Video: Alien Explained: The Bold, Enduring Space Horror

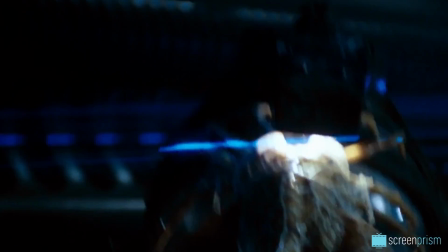It attacks Kane by latching onto his face and forcing itself down his throat,
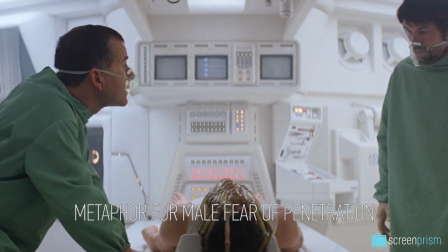which O'Bannon calls a metaphor for the male fear of penetration and
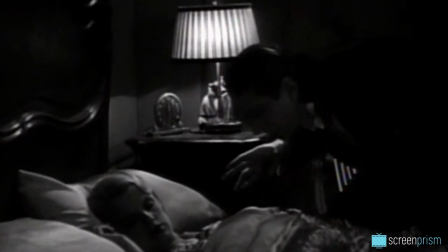payback for the horror cliché of vulnerable women being attacked by male monsters.
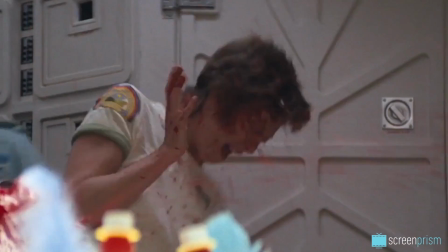The creature then bursts out of Kane's chest, a violent and disturbing version of birth.
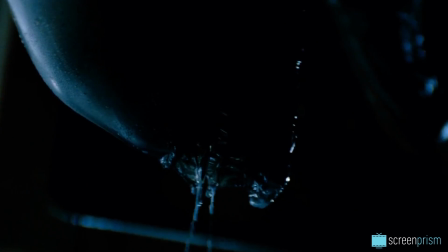After it matures, the alien attacks with its phallic inner jaw in a thrusting motion.
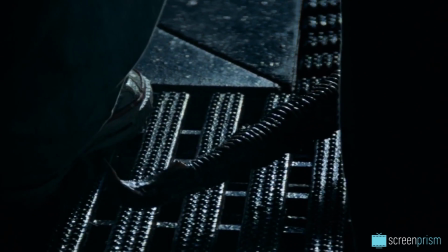Yet again, a combination of sex and death.
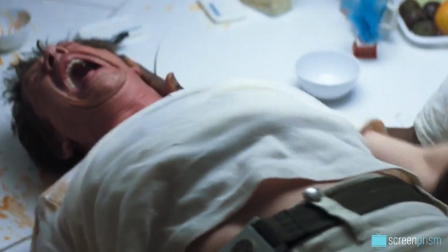Of his choice to kill male characters in a metaphorically sexual manner, using a creature that sometimes resembles the monstrous feminine,
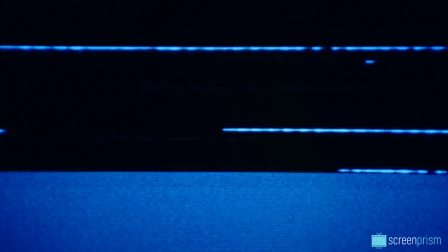O'Bannon has said, "I'm going to attack the men. I am going to put in every image that I can think of to make the men in the audience cross their legs.
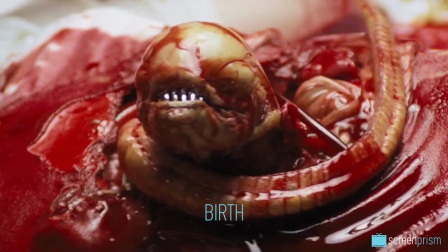Homosexual oral rape, birth, the thing lays its eggs down your throat."
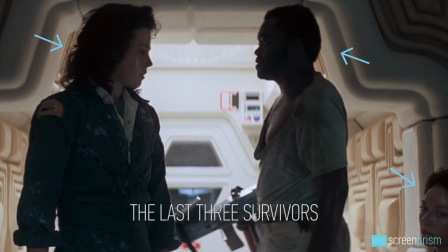Significantly too, Alien avoids the cliché of killing off all non-white male characters first.
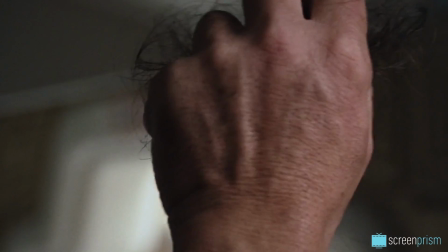The film also shows attempts of male-on-female violence, but with a different result.
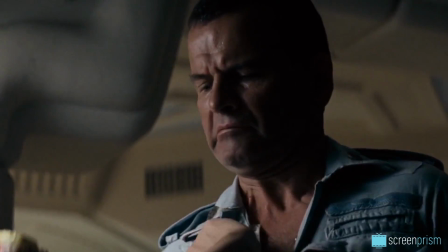Later, Ash attacks Ripley with a rolled-up pornographic magazine, mirroring the manner of the facehugger.
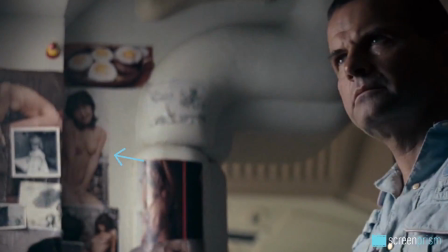We can even see pictures of naked women in the background.
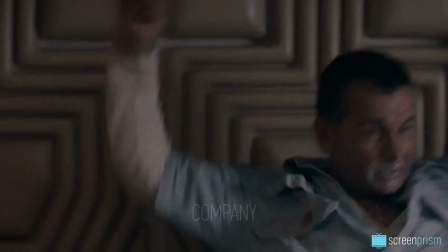As Ash is destroyed, sperm-like liquid shoots out of him, associating the company with a grotesque, sexually deviant attacker.
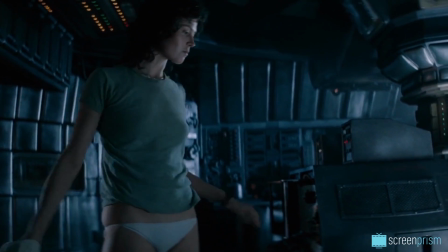In the final scene, Ripley is in a state of undress before the alien attacks her.
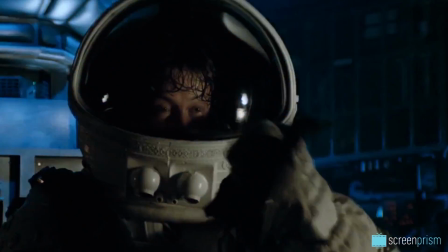Yet unlike the males, Ripley repels her attacker,
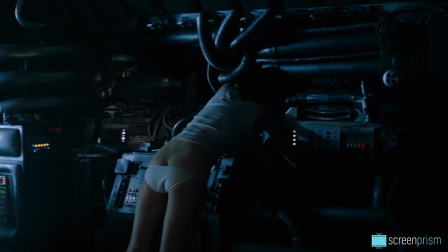subverting the innocent victim image of her plain white girlish panties to defeat the alien, at least for now.
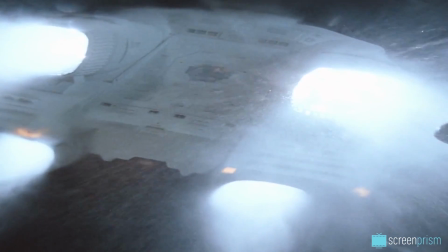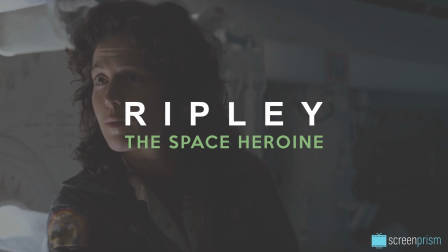Alien established Ellen Ripley as one of the most iconic female characters in all of cinema. I got you.
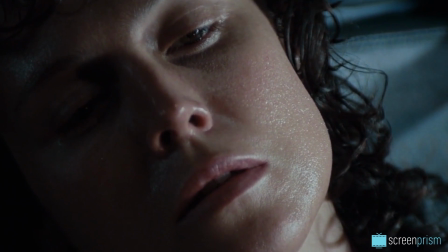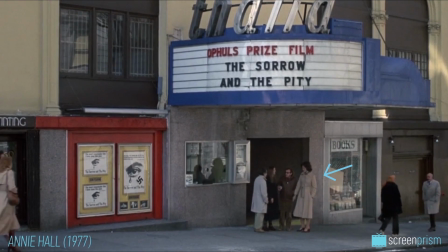It catapulted Sigourney Weaver, then only known for a cameo in Annie Hall, 1977, to instant international stardom.
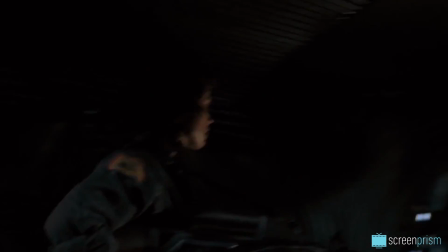I love the fact that it has an opportunity for a really strong female lead. Nobody else could have played Ripley the way Sigourney Weaver played Ripley.
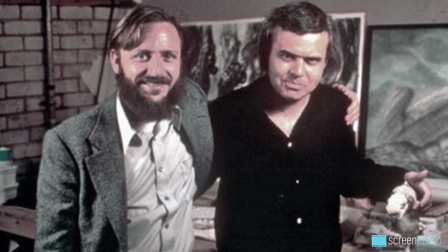The role wasn't originally meant for a woman. O'Bannon and co-writer Ronald Shusett wrote all the characters as generic males, referring to them only by last name.
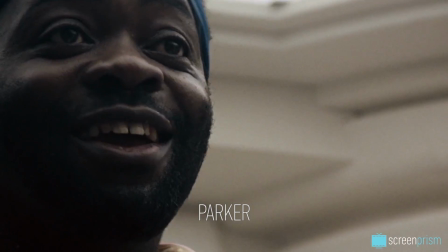Dallas, Kane, Ripley, Lambert, Ash, Parker, and Brent, before marking them as unisex in the working script.
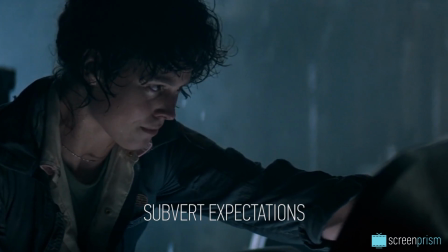Scott then made a conscious decision to subvert expectations by casting Weaver as the action-ready hero.
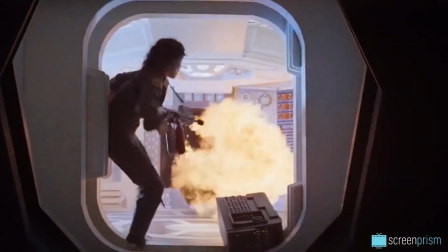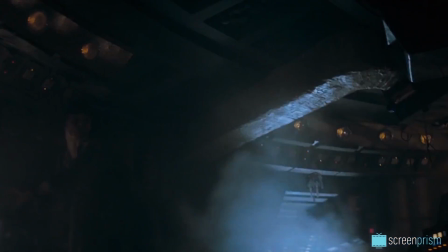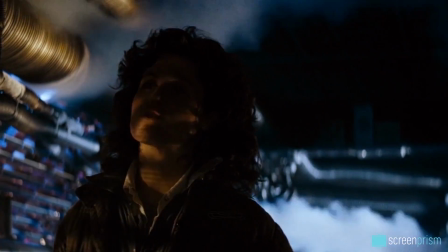What makes Ripley iconic is, in part, what she isn't.
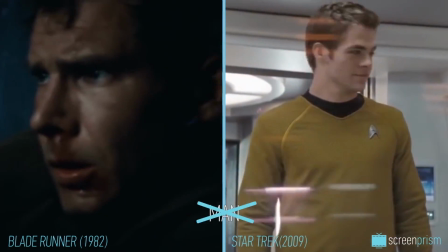She isn't a man, which makes her stand out from the male muscle-dominated sci-fi and action landscape, both before and after her.
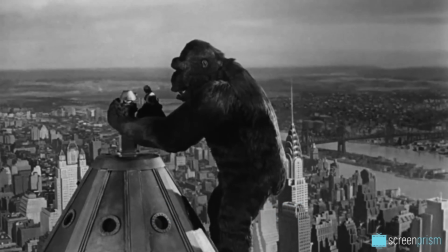She isn't a damsel in distress, in need of rescuing, but she isn't an idealized female action hero either.
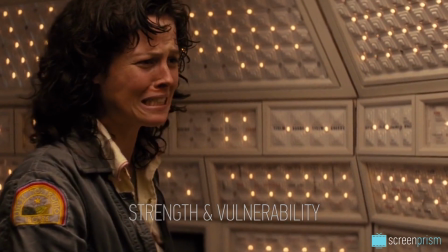She displays both strength and vulnerabilities. Visually, she's treated no differently from the males around her.
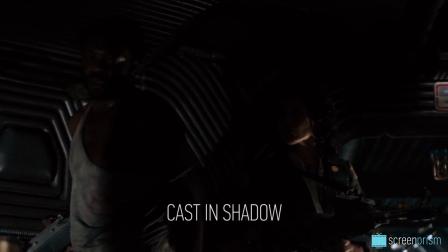Her face is most frequently cast in shadow, lending gravity to her dilemma.
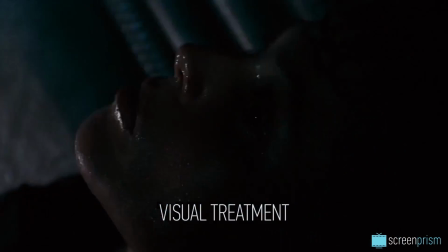Her costume, makeup, or visual treatment in no way feminizes or glamorizes her,
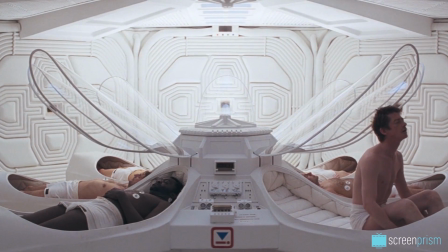nor does the film's opening even indicate that she's our protagonist. She's presented as just one of the crew.
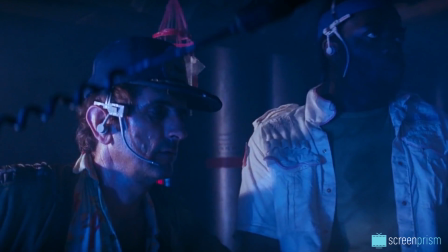Get started on core panel. I'll be right down. What the hell's she coming down here for?
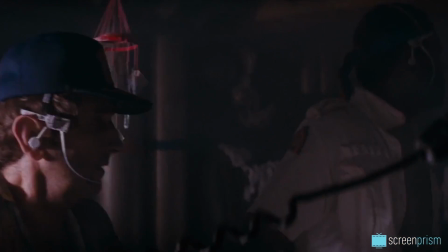You better stay the fuck out of my way.
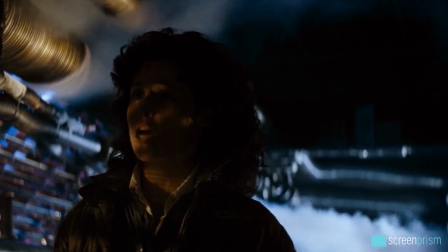Both story and cinematic technique treat her as simply a person who has to get her job done in the worst imaginable situation.
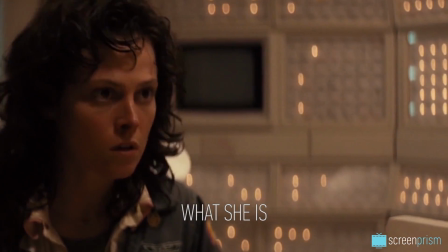Ripley is also iconic for what she is. She's authoritative, cool, and collected.
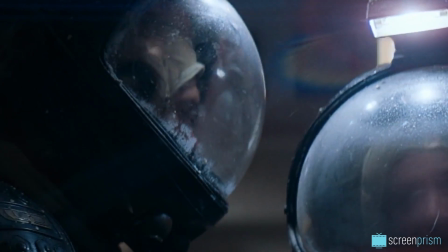In times of crisis, she makes decisions based on logic. Crucially, near the start, the first major moment when Ripley starts to feature prominently in the story,
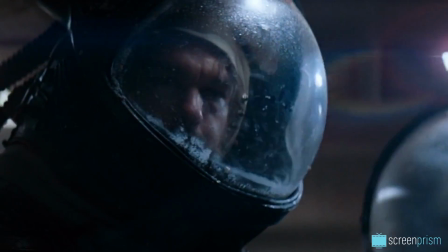she displays the right instinct, not to allow her fellow crew members back aboard for fear of contamination.
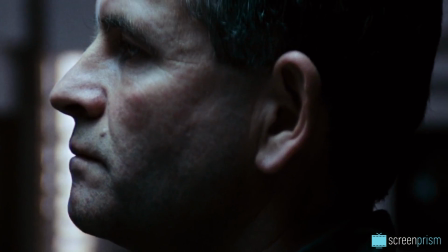Ripley, this is an order. You hear me?